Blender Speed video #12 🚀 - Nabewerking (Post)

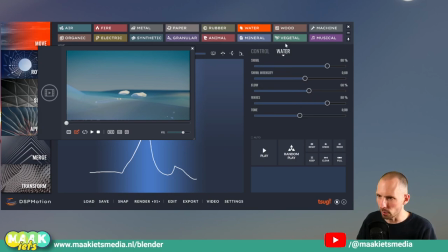En hierbij Control en in dit geval bij Water nog weer alle effecten. En zo heeft elk geluid weer zijn eigen effecten.
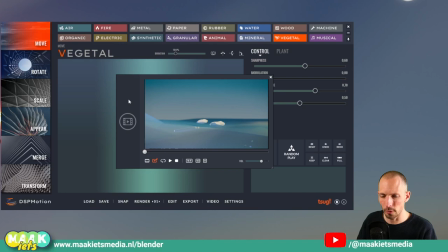Dus DSP Motion en DSP Action. super vette tools om je geluidseffecten mee te maken kost een paar tientjes maar het is echt
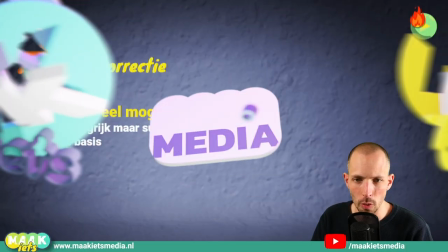super leuk om te doen en het scheelt je ongelooflijk veel tijd en met kleurcorrectie is natuurlijk ook van alles mogelijk maar heel belangrijk om even goed aan je kleuren te kijken
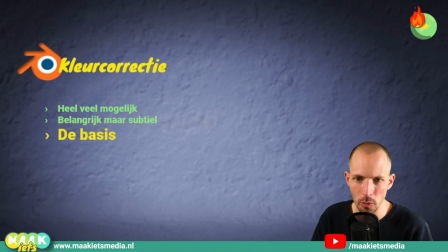maar waar ga niet helemaal rare dingen doen en hou het een beetje subtiel nu even in het heel kort even de ultieme basis van dingen
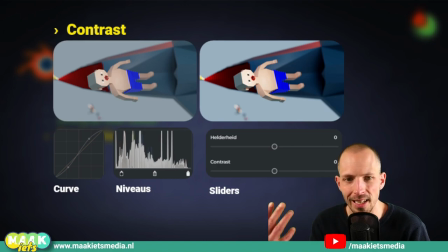die je zou kunnen doen waar even moet checken bijvoorbeeld contrast het eigen verschil tussen licht en donker het is mooi als bepaalde delen in jouw frame en jouw
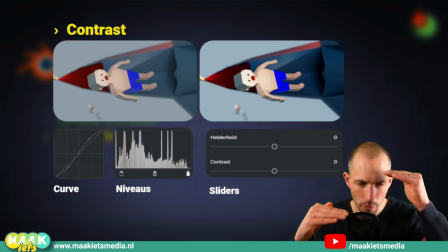shot heel licht zijn en andere heel erg donker. Het verschil ertussen noem je contrast en dat kan je op verschillende manieren doen. Met een curve effect, niveau effect of met sliders. Kijk maar even in wat er in jouw programma voorhanden is.
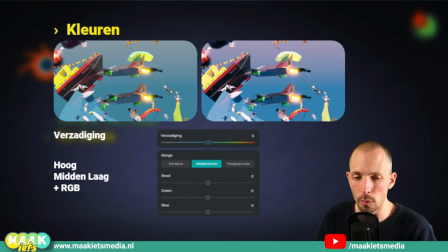Wat dacht je van? Kleuren zelf. Kijk een verzadigingsslider vind je overal wel en dat wil eigenlijk zeggen hoe erg de kleuren uit je scherm poppen. Als ik hem helemaal uitzet dan krijg je gewoon grijswaardig, zwart-wit zeg maar. Als ik hem helemaal een andere kant zet dan krijg je pijn naar je ogen want dan ploffen de kleuren helemaal je scherm uit.
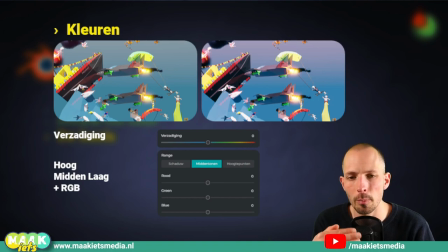Het is vrij lelijk maar Maar soms is het net lekker om die kleuren een klein beetje meer punch te geven door ze te verzadigen. Dat kan je doen voor de hoge lichten, de midden lichten en de laag lichten. Dus aan vuur is natuurlijk heel veel licht en een laag is natuurlijk aan schaduw.
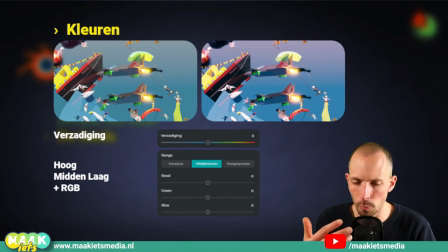Dus dat hoef je niet voor je hele al je kleuren te doen. Maar je kan je ook dus doen op basis van hoe helder het is of op basis van een bepaald kleurgebied. En dat bedoel ik met RGB. All right. Dan heb je ook nog iets als een vignette.
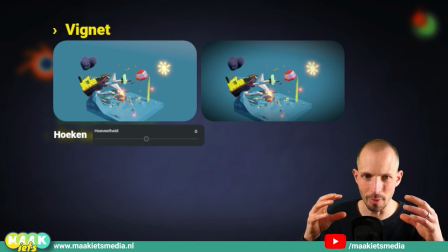En dat betekent dat je de hoekjes iets donkerder maakt. En dat helpt zeg maar om jouw blik als ware in het frame te trekken.
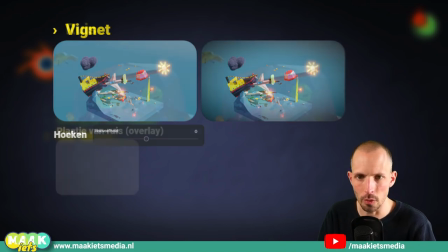Hier een beetje overdreven weergegeven, maar een vignette zou je eens mee kunnen spelen. En wat dacht je van ruis?
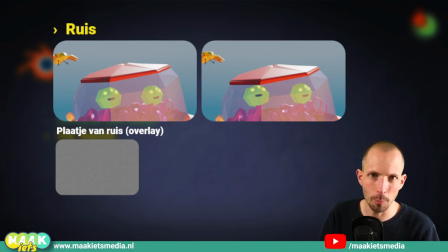En dan denk je, hoezo ruis? En ja, met renderen heb je geprobeerd om zo min mogelijk ruis te renderen. Lekker die simpels hoog en dino is je eroverheen, la la la. Maar toch is dat soort ruis van je renderen een ander soort ruis als die een echte camera, een echte wereld produceert.
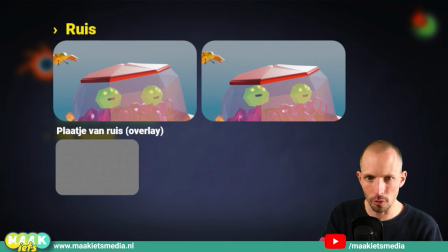En soms is het best wel vet. Om die ruis van een echte camera weer een beetje terug te brengen, zodat jouw render niet zo computer gegenereerd lijkt, maar het lijkt alsof het met een echte camera gefilmd zou kunnen zijn. Nou, zo'n ruisplaatje kun je gewoon van Google trekken en dat leg je in overlay eroverheen.
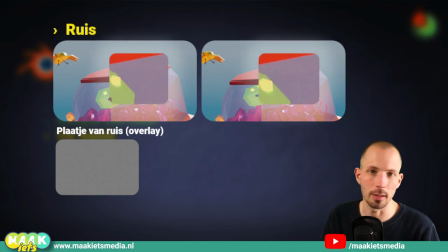En dan krijg je dus net een beetje dat korrelruiseffect wat echte camera's ook hebben. Wat dacht je van gloed?
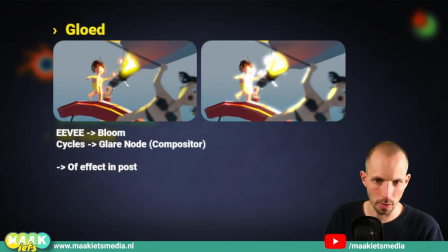Natuurlijk heb je bij Eevee Bloom aangezet en bij Cycles kan je de Glare Note in een compositor aanzetten. Dat heb ik niet echt uitgelegd in de video's in deze training. Daar moet ik echt een keer een extra video van maken. Dus dan leg je die gloed al vast in je render. Maar je kan ook in effect in post-time als een keer wat overheen gooien.
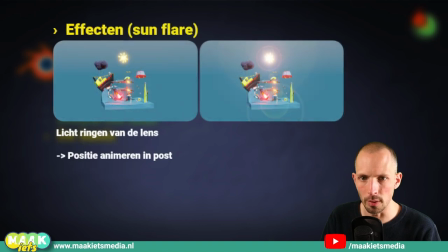Dat is echt die felle delen eruit spatten. En als laatste wat dacht je van een sunflare. Mijn animatie heeft een zon. Of misschien heeft jouw animatie ook een zon. Of gewoon iets met vuur of heel echt lichts. En echte camera's hebben allerlei lenzen. En al die lenzen creëren van die gekleurde ringen.
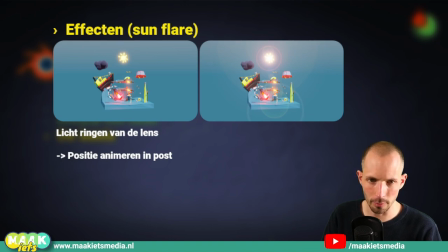Nou, het is wel leuk om dat effect eroverheen te leggen, want dan krijg je weer een extra laagje realisme en leg je erin. Het felle gedeelte lijkt nog feller en het lijkt alsof het met een echte camera is gefilmd. Helemaal tof is het, want als die zon zeg maar zo beweegt,
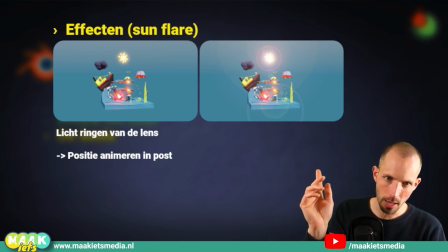dan kun je ook animeren dat de basis van de sunflare effect
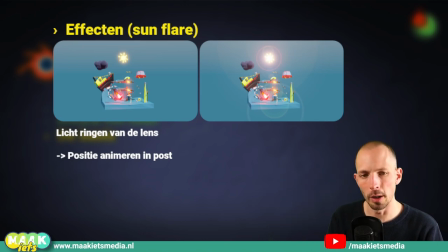ook mee animeert en dat die kringen dus ook mee bewegen en dat geeft een leuk effect.
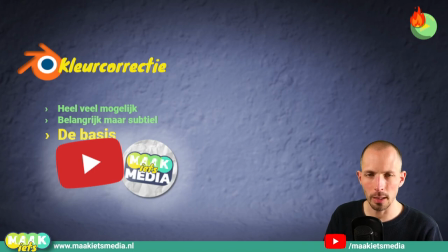Maar wil je meer weten over kleurcorrectie over een bepaald programma? Laat dan een reactie achter op de video over kleurcorrectie. Dat is nummertje 71 of deze video. En als er heel veel reacties binnenkomen van bijvoorbeeld dat je het wil weten in Rieselhoff, die daar echt goed in is in kleurcorrectie, wie weet maak ik dan die video.
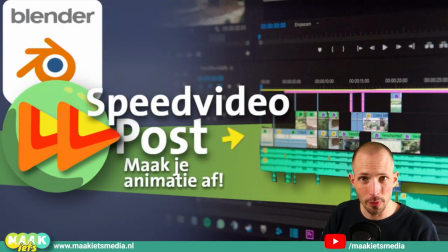En dat was het weer voor deze laatste speedvideo nummer 12. In hoog tempo dus alles wat jij nog kan doen met je render. importeren, kleur bewerken, geluid en wat al niet meer. Dus ga ermee aan de slag en maak je animatie helemaal af. Vond je dit een toffe training?
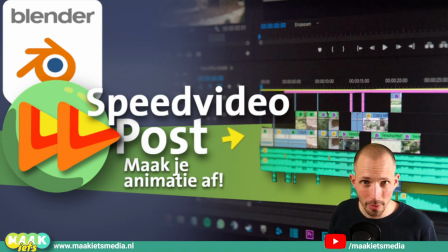Steun mijn missie. Iedereen digitaal creatief aan de slag zonder belemmering van taal en geld. Deze training kan jij gratis volgen.